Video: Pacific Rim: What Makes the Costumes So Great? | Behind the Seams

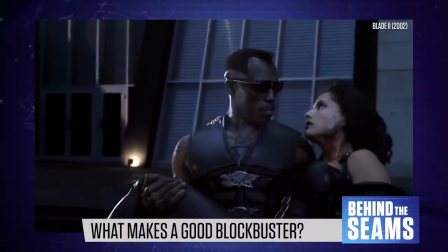You probably don't know her name, but she's worked on a legendary run of horror movies by both Del Toro and David Cronenberg.
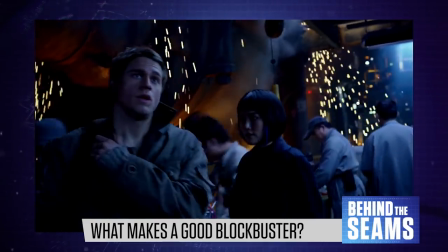Del Toro also wrote detailed backstories for each character, fleshing out the original script by Travis Beecham.
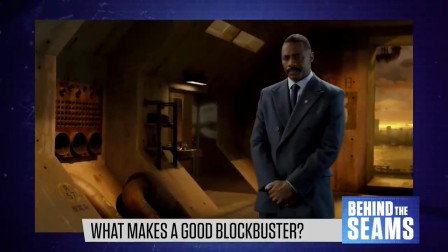This fed into the actors' performances and the complexity of their styling choices.
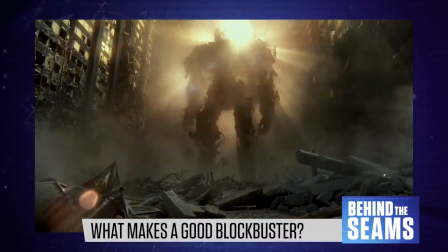So, much of the story is told through visual cues that we might not even know we're absorbing.
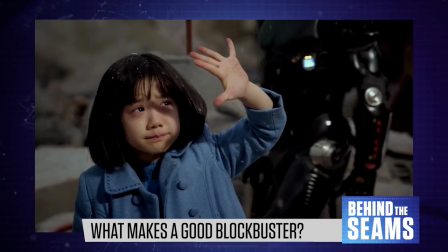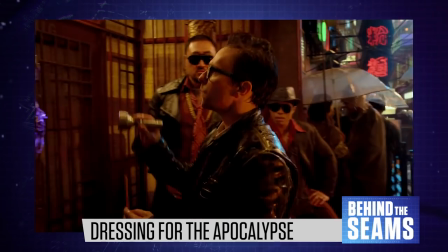Pacific Rim's setting lays the groundwork for its overall aesthetic.
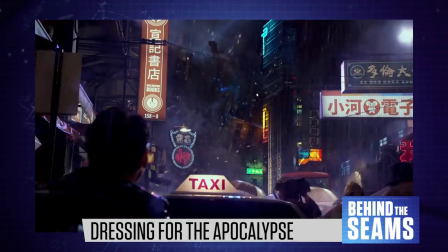Set in an alternate version of the year 2020, kaiju have been attacking humankind for years.
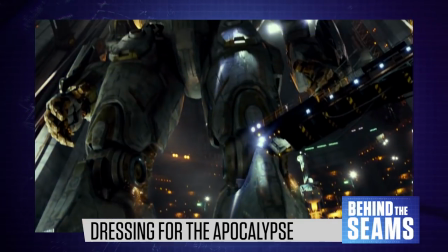Jaegers are the only weapon to successfully defeat them, but world governments want to focus on building giant walls instead.
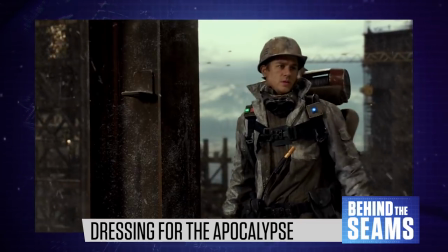Needless to say, this works as an allegory for various real-life issues.
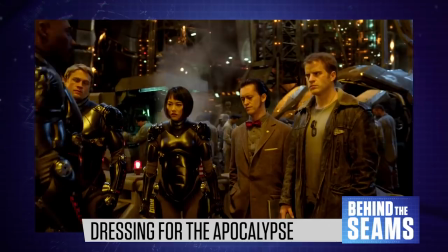While the main characters are high-tech action heroes, they still feel like scrappy underdogs.
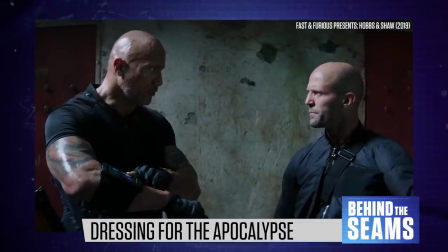And Pacific Rim lacks the authoritarian subtext we see in many other Hollywood blockbusters.
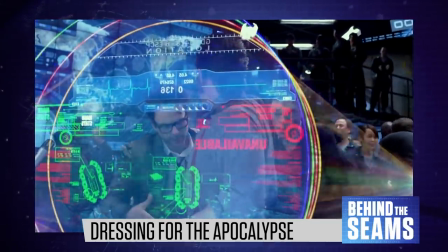The main characters are a diverse group whose strength lies in teamwork and emotional vulnerability.
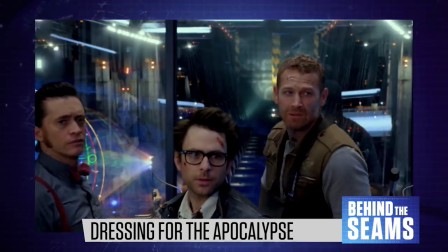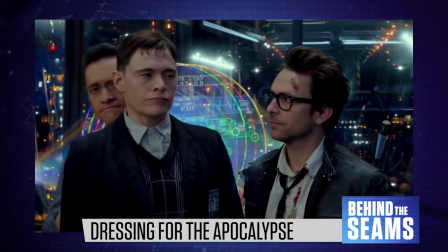In an interview with The Star, Del Toro said,
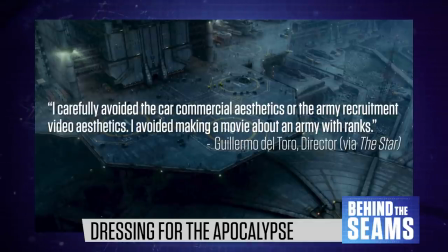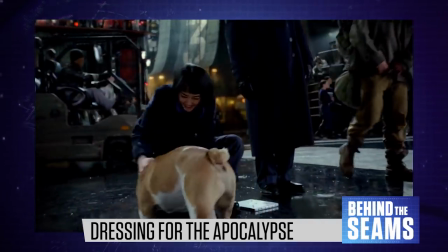People in the Jaeger program have titles like Marshall or Ranger, character, echoing the Wild West instead of the military.
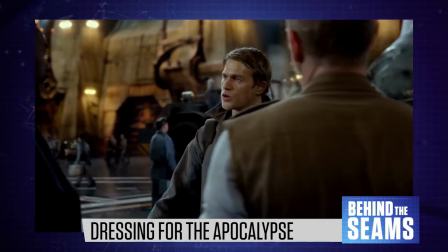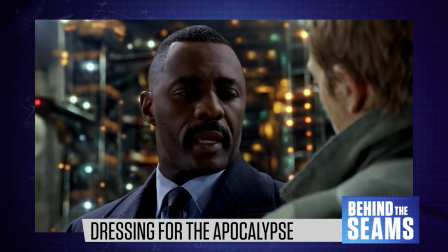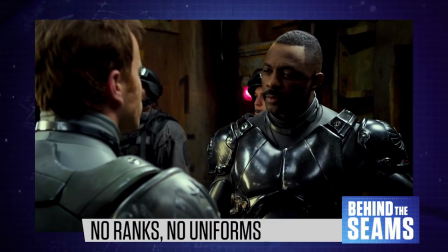Likewise, the brilliance of Pacific Rim's costume design lies in its lack of uniformity.
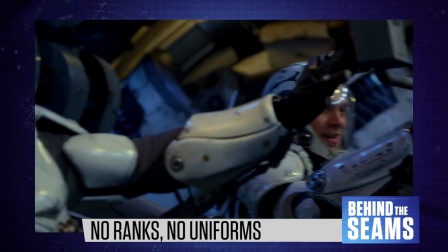Every costume reflects the characters' personalities, even the anime-inspired armour worn by the Jaeger pilots, which differs from team to team.
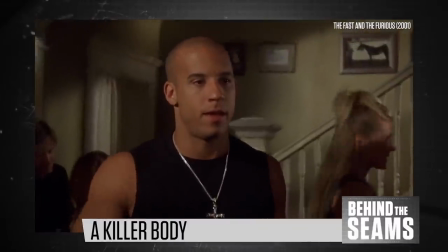In a previous episode, I discussed the trend of action movies using an intentionally dull, grey colour palette.
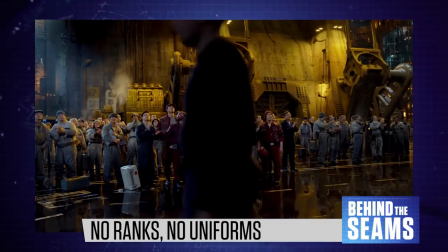Del Toro would never do this.
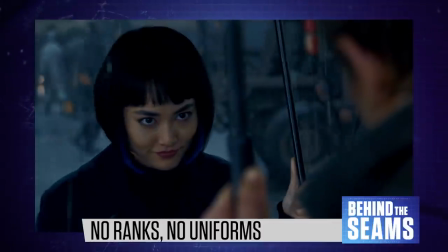He wants his movies to look beautiful, and in this case he also wanted to avoid the idea of a uniformed military force.
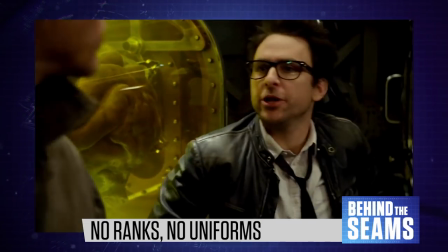He portrays an environment where people are allowed to express themselves and look different,
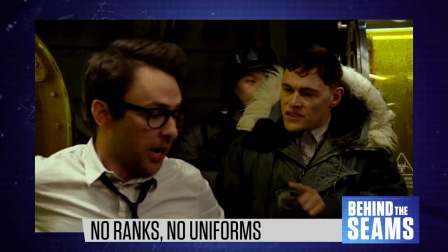celebrating their different backgrounds and outlooks while still working together.
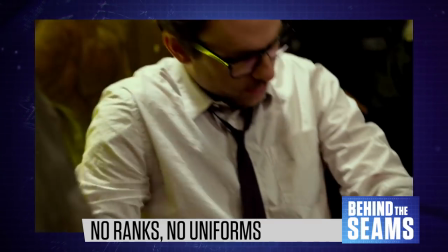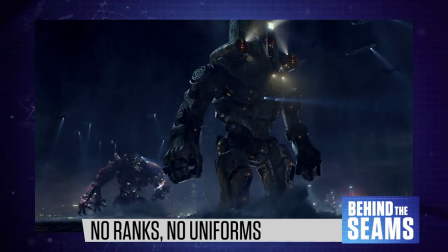Pacific Rim also includes numerous unspoken details that add dimension to the film's world.
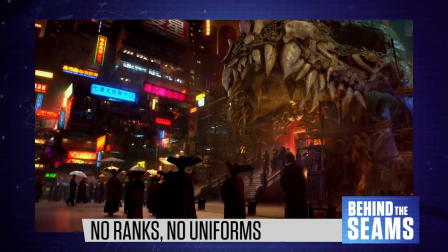For instance, there's a cult that worships the kaiju as gods.
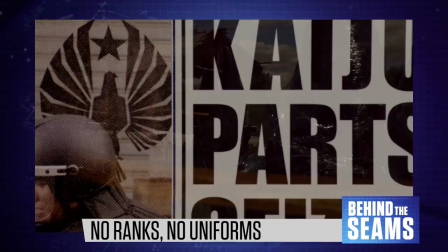Some other people build shanty towns called bone slums, located in the remains of dead kaiju.
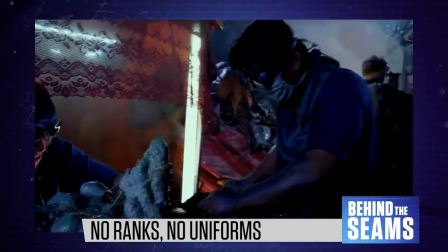And throughout the film, there's a recurring motif of kaiju blue,
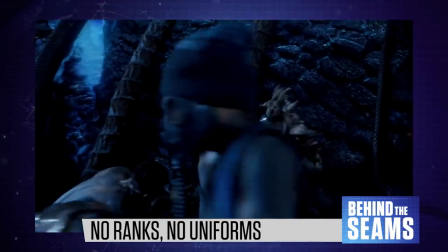a vibrant colour inspired by bioluminescent kaiju flesh.
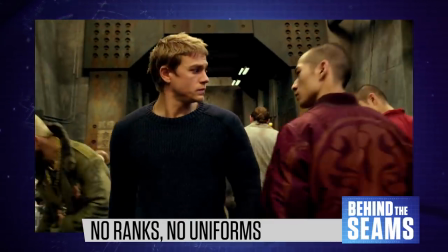Above all, del Toro definitely wants his characters to stand out.
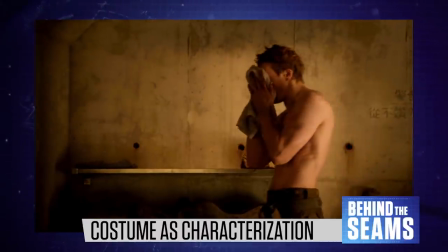Our two leads are Raleigh Beckett, played by Charlie Hunnam, and Mako Mori, played by Rinko Kikuchi.
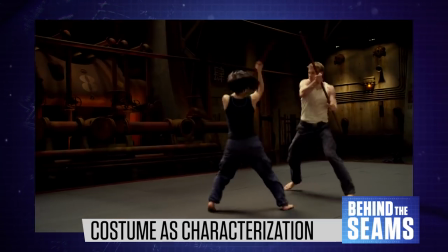Both characters were shaped by the kaiju invasion.
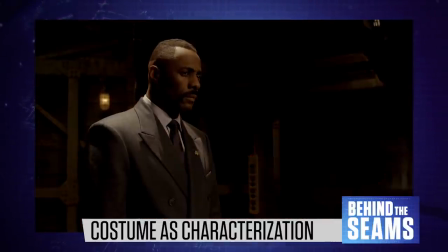Mako lost her parents and was adopted by Idris Elba's character Stacker Pentecost, a commander in the Jaeger program.
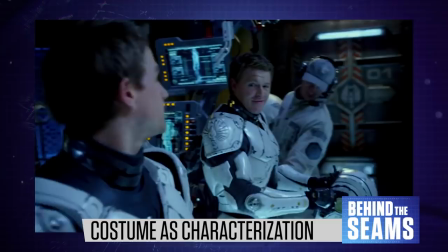Meanwhile, Raleigh piloted an old Jaeger alongside his brother, who died in battle.
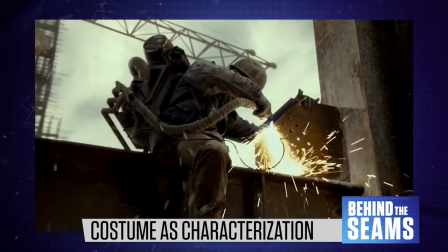At the start of the film, Raleigh is depressed and working construction jobs.
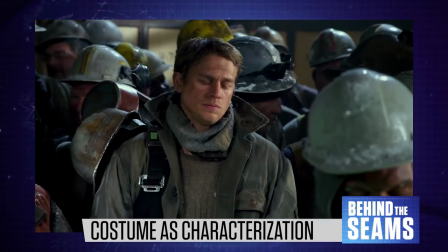He doesn't care about his appearance, and his costume suggests that he's living a rough life.
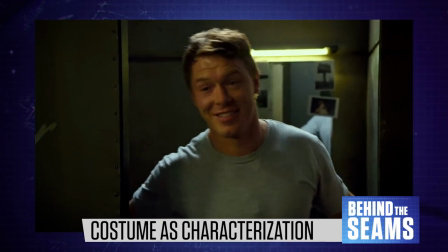In the old days, his whole identity was wrapped up in his job as a Jaeger pilot.
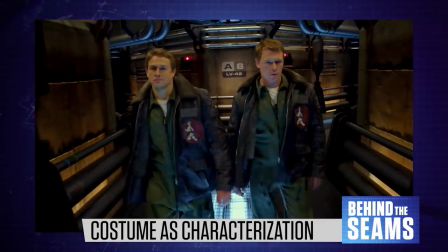He and his brother wore matching bomber jackets in a callback to 1940s wartime style.
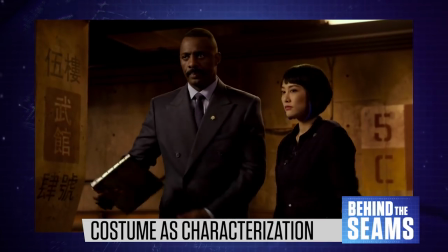Meanwhile, Mako grew up in the Jaeger program, raised by a strict father figure.
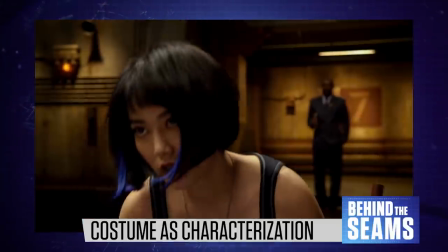Her costumes combine neatness and practicality with a clear sense of style, beginning with a very chic introductory scene.
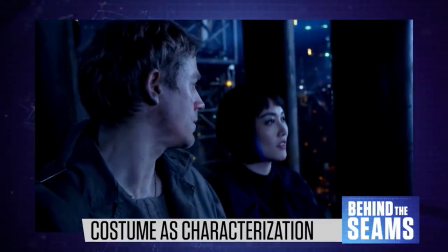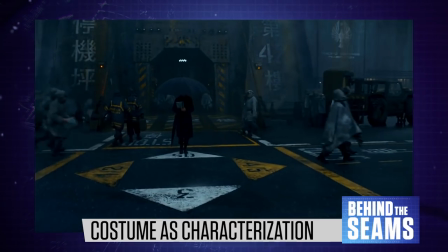Originating from one of Del Toro's own sketches, this outfit includes combat boots and tough, durable fabrics.
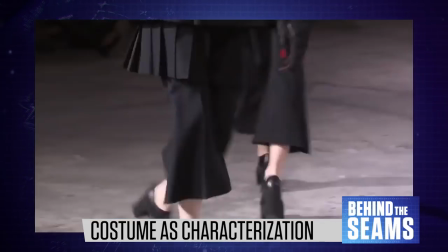But the silhouette is tailored and stylish, echoing designers like Rick Owens and Yoji Yamamoto.
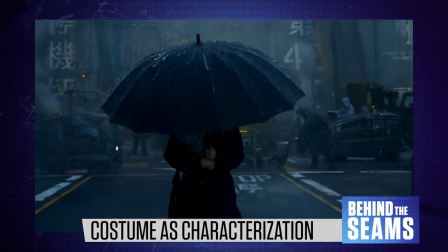It's typical for female characters to wear more interesting clothes than their male counterparts.
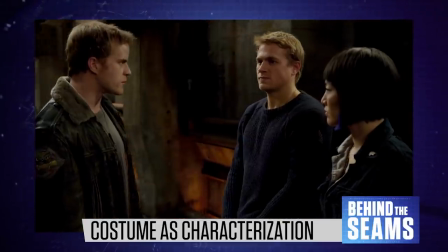But this isn't actually the case in Pacific Rim. Raleigh may be pretty low-key, but there's a lot of variety among the other men.
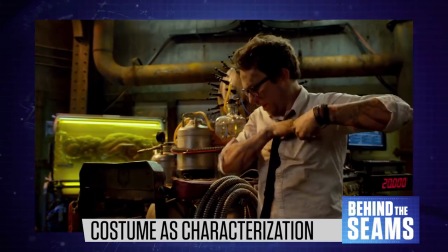As I said earlier, Pacific Rim uses plenty of familiar blockbuster tropes.
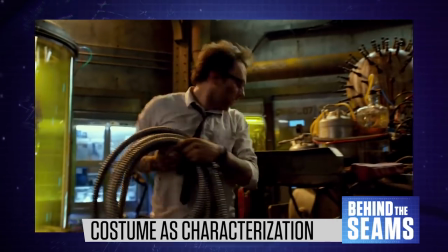So among our main cast, we have several stock characters.
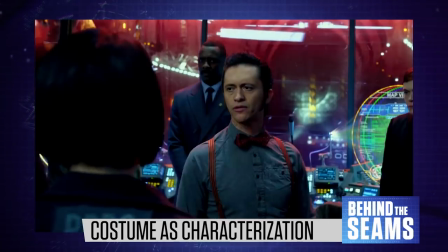The stern commander, the mad scientists, the tech guy, and a couple of macho jocks.
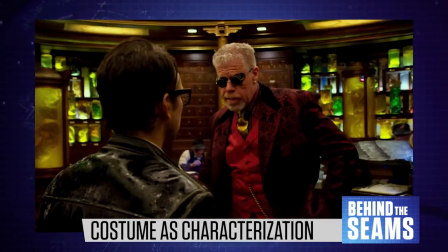We also get a truly iconic supporting role for Ron Perlman, playing the gangster Hannibal Chow.
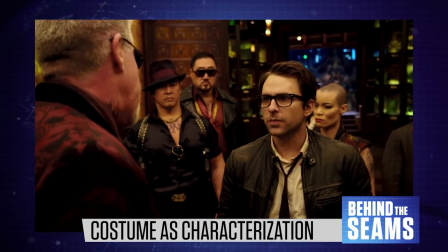Between Ron Perlman's swagger and his outlandish costume, you barely need to know anything about the character for him to have an impact.
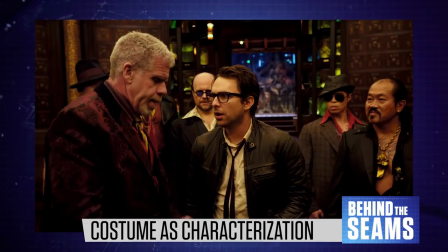Now get the hell outta here.
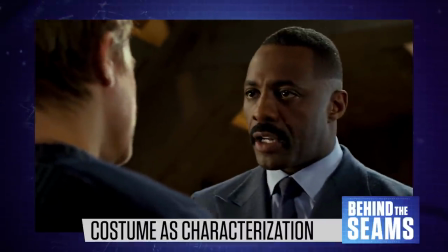Stacker Pentecost is at the opposite end of the scale.
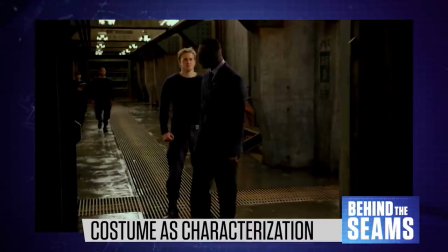In most movies, we barely notice his costume, but in Pacific Rim, his uniform feels like a meaningful choice.
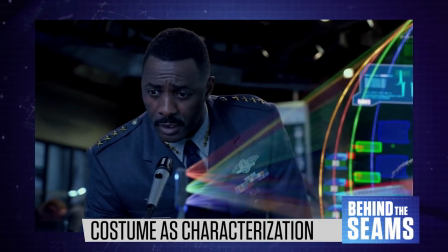He's the only character who wears this kind of military outfit, so we can interpret this as his own form of self-expression.
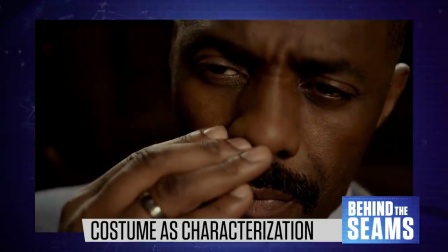He's the backbone of the Jaeger program, but he's hiding a serious illness.
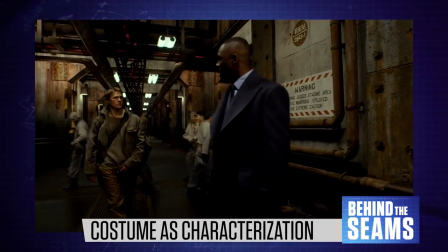His obsessively neat appearance is a sign of rigid self-control, emphasising his powerful physique and avoiding any sign of weakness.
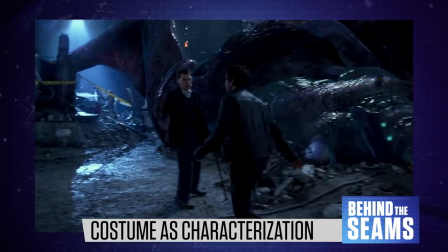Then we have Dr Geisler and Dr Gottlieb.
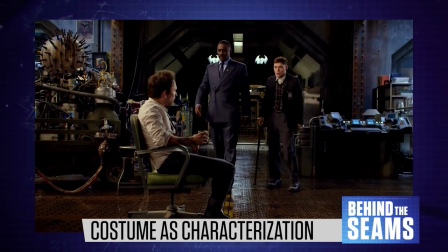They're a couple of stereotypical mad scientists, providing exposition and comic relief with an odd-couple dynamic.
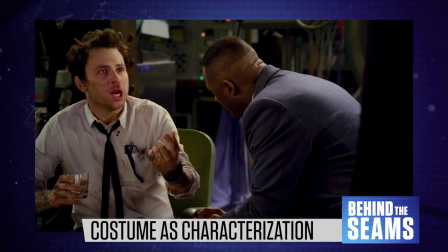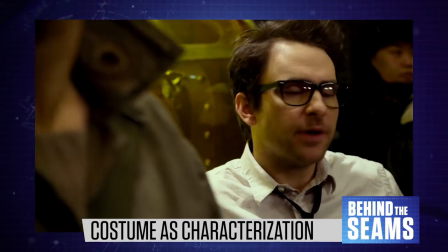Newt Geisler is a kaiju-obsessed biologist with an overblown ego.
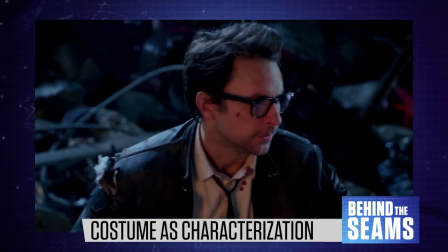He thinks he's a rock star and dresses to match, with extensive tattoos and a leather jacket.
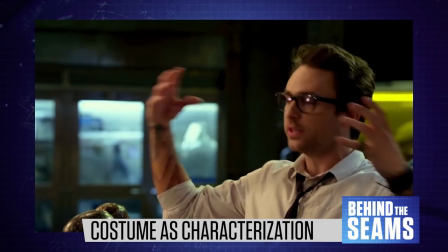But obviously, he's still a huge nerd.
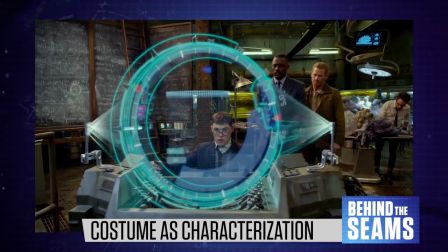Meanwhile, Hermann Gottlieb is the exact opposite, a curmudgeonly academic who dresses like he's about 90 years old.
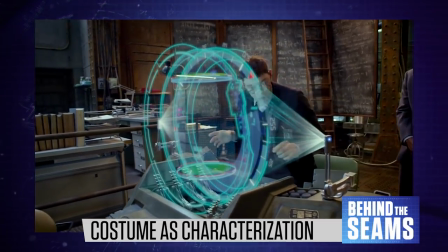He thinks of himself as the serious half of this partnership, when in fact, he's just as hysterical as Newt.
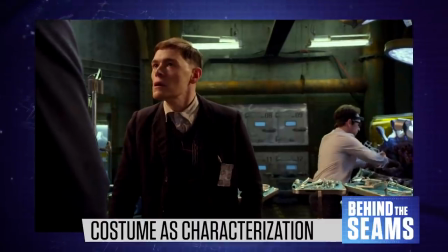Politics and poetry promises these are lies. Numbers are as close as we get to the handwriting of God.
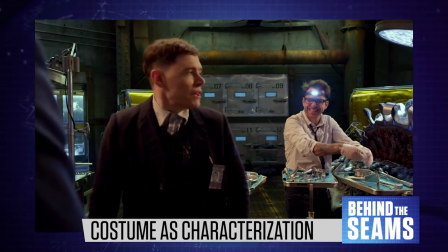Would you give me a moment?
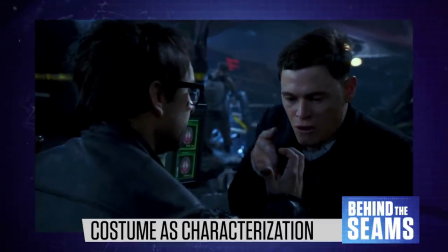These two characters come as a pair and their style is dialed up to 11, giving us an immediate visual guide to their contrasting personalities.
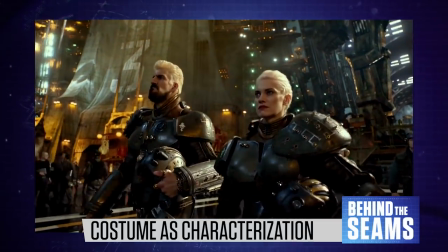Pacific Rim also includes numerous background characters with conspicuous outfits.
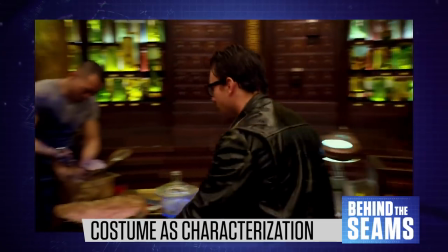Even without distinct personalities or dialogue, we latch onto these characters because they look memorable.
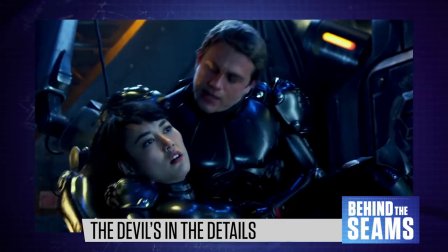This attention to detail is a recurring strength among blockbusters that stand the test of time.
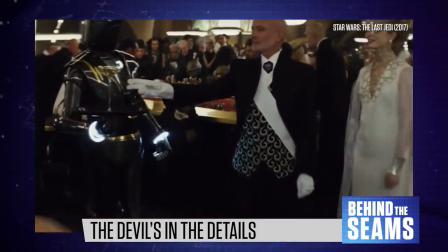Star Wars is the best example, showcasing an incredible range of props and costumes for tiny, unimportant characters.
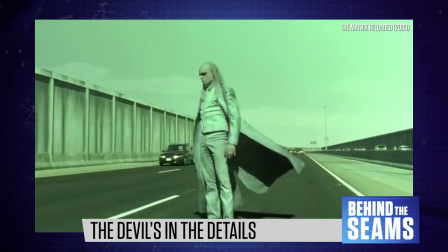You could say the same of The Matrix, or The Fifth Element.
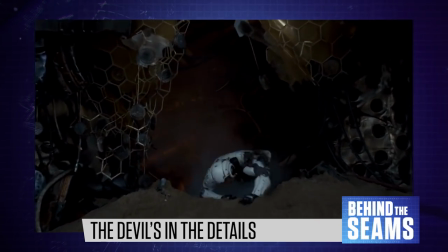While Pacific Rim got pretty good reviews, it wasn't a box office hit in the US, It was much more popular overseas.
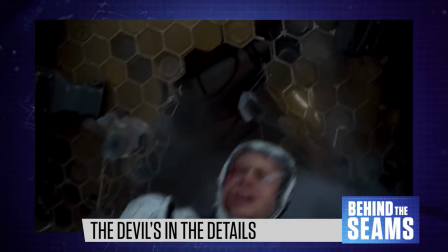Sometimes this happens when a film just doesn't land with a particular audience, but often it's down to clumsy marketing.
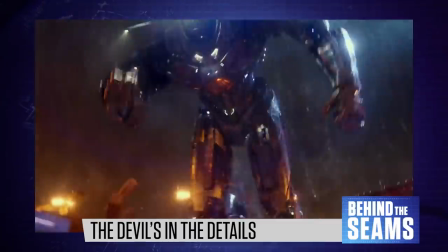If you look at the trailers for Pacific Rim, they focus heavily on action over style or character,
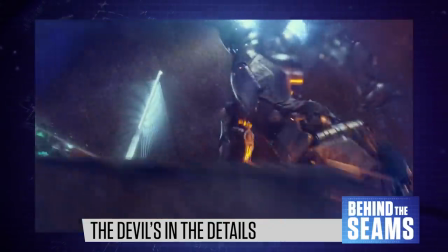giving the impression that it's an off-brand version of the Transformers franchise.